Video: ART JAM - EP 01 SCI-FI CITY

we could basically sorry it's really hard to kind of sketch and try and think and talk yeah um i think one of the things we can do is um is i i have to say the the bridge is going to be our main element and that's the thing where you know the the union people coming together they've come out after all this quarantine stuff and you know humanity has been reborn with a new hope i guess but it would be nice once you know we get all that information all that lighting here the bridge is the main thing you know and maybe what you said timon um and that image you you just uh sent let me see you
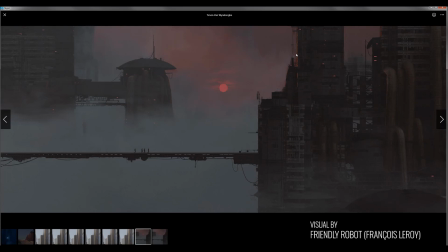know this one like it would be quite nice to have something like that where the sun is hitting is pinging those tops i think even in our pinterest
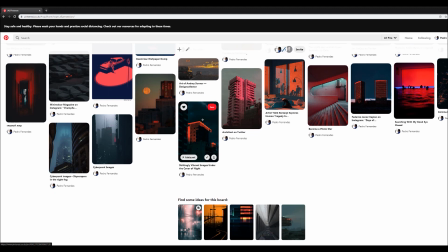board yeah something like that yeah we just have some slight sun like dusk or sunset i think that'd be super cool to have something like that and then we we basically could make that kind of happen but yeah i think would be better because i think only artificial lighting would make it look a bit too dystopian in my opinion I mean that sounds good
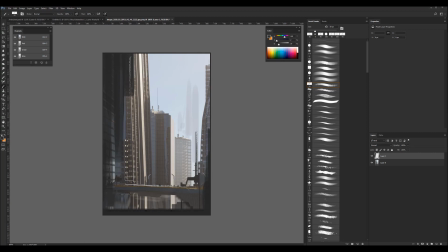to me we would put it really low and then just we always can just mask it in where we need it later in post I think it just needs some crazy big foreground you know just to frame it all a bit better I agree yeah so I think pushing mother fog behind the bridge and I think this foreground elements to get more depth but you're going to change the the thing as well the the the mood and lighting i think we should we should definitely change that and then yeah just
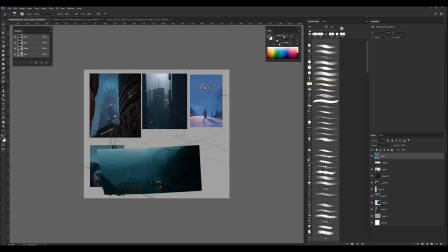adding those you know how this one has those trellises that could be super cool
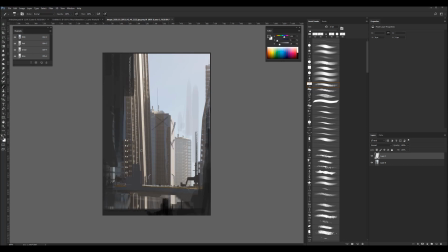to have some trellises and just add in some stuff just yeah yeah yeah so it doesn't catch so much attention yeah yeah well to be honest it's to catch attention because we have no information on this side and it's very um and it's very plain so yeah so like maybe some yeah that would be super cool some um
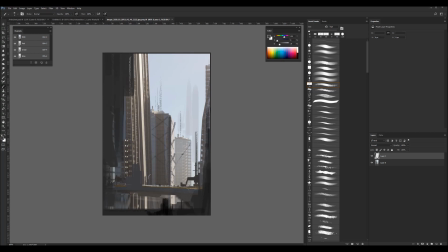some more antennas and maybe some crazy stuff going on in the just on the facade yeah everyone must be thinking man if they really talk about images like that just adding stuff that's not our process no
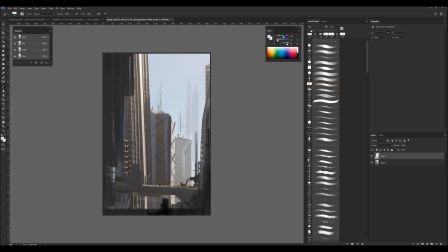but like i guess we're doing this for fun right we're not doing this like yeah we're not doing it for client work but yeah i think that that would look super cool and then maybe you've got a spaceship over here you've got a little you know not a spaceship but it would have
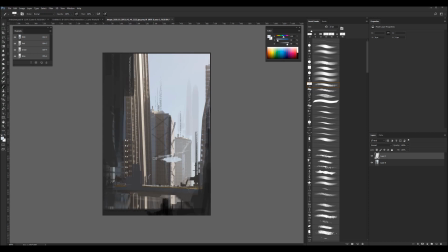to sort of connect maybe with the bridge if we could build a story if we going as far as adding spaceships not yeah we're like a helicopter like you know blade runaway comes down with the thing it's um that would add a really nice story and like some white
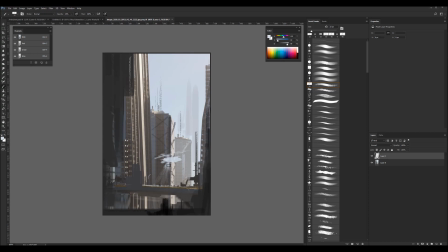white things maybe maybe actually like seeing the people who have come out making man